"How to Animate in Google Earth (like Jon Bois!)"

Choose a flat, single color background. This is going to save you so much time.
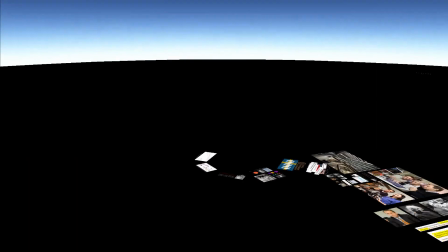16:37 Don't get too bogged down with the planning ahead.
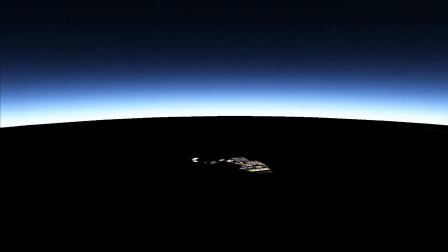16:39 I'd say 80% of my Hendrik Schoen series was improvised, and some of my favorite shots were spur-of-the-moment ideas.
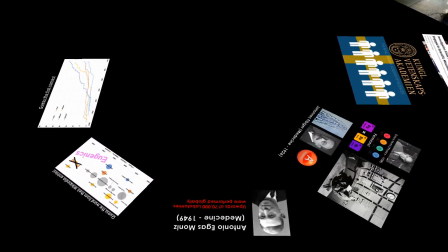16:46 At one point, I was just like, hey, should I make an octagon with these pictures? I haven't made an octagon yet, let's do that.
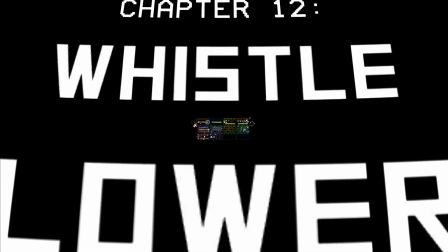16:53 That being said, it's still good to have some basic structure to act as a skeleton. For me, that was the calendars.
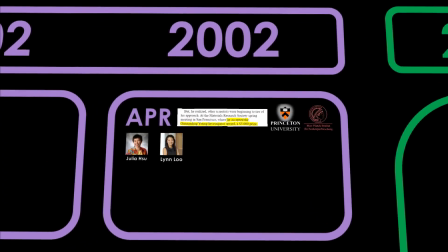16:59 They were a great visual device, the colors provide nice contrast, and it meant I didn't always need to think about where I was gonna put the next image.
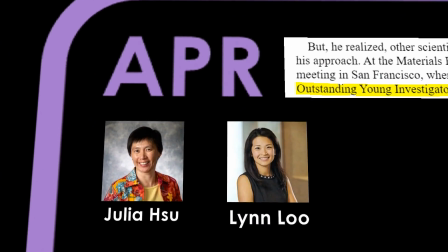17:06 If something happened in April 2002, it has to go in that box, so I could get creative within that restriction.
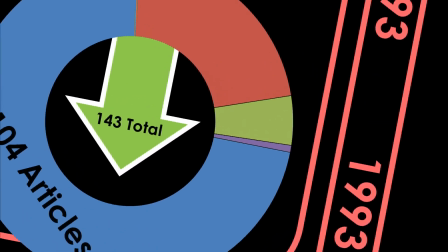17:13 Next, I highly recommend choosing music for your video beforehand.
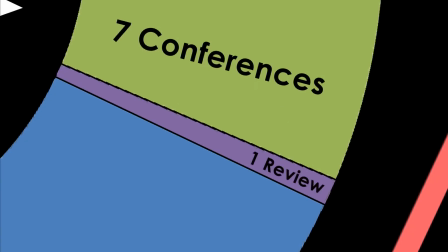17:17 You don't need to have every song locked in, but finding a couple songs for dramatic moments in your video helps set the tone and you can even edit to the beat.
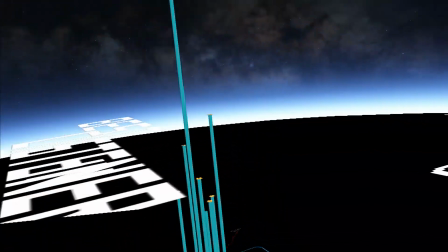17:26 Next, don't go overboard and add too many camera motions. If the screen is constantly moving, it can be distracting for the viewer, especially if there's a lot of text.
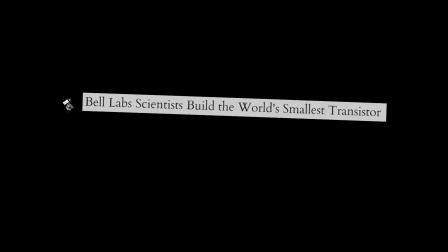17:34 Another example would be my fancy 3d text for the chapter breaks.
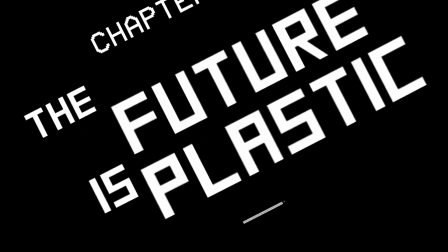17:38 They look super neat but they also take a while to plan and they lose their impact if you overdo it.
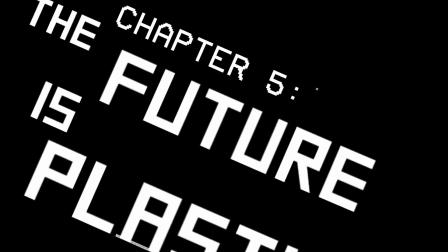17:44 Save the fancy stuff for when it really counts to hammer home those dramatic moments.
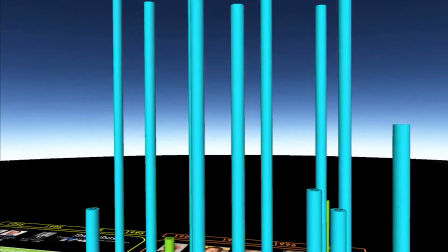17:48 Finally a critical disclaimer Google Earth is not an animation software and we're making it do stuff it was never meant to do. Even when you think you planned it perfectly there is an inherent amount of jank that will just make it into your movies and that's something you have to accept.
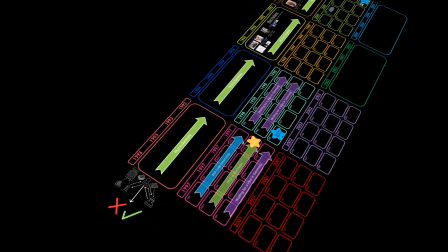18:03 There are many shots where the camera motion looked great, right until the last few frames where it kind of jerks in a rotating motion.
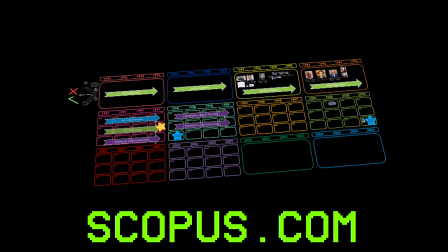18:10 A few of you pointed it out, and trust me, I'm aware, I hate it when it does that,
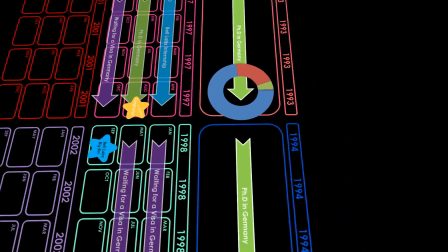18:15 but the only way to kind of get rid of it is to reshoot everything and slightly tweak the camera angles,
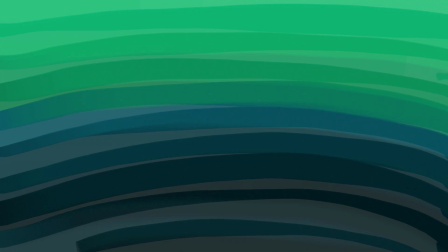18:21 and at a certain point that's just too much work and you have to live with it. Anyway, that's all the advice I have for you, if you have further questions please feel free to leave them in the comments. I've linked my videos on Jan Hendrik Schoen here, as well as some of my favorite Jonboys videos as inspiration. Thanks for watching, hope you have a good one.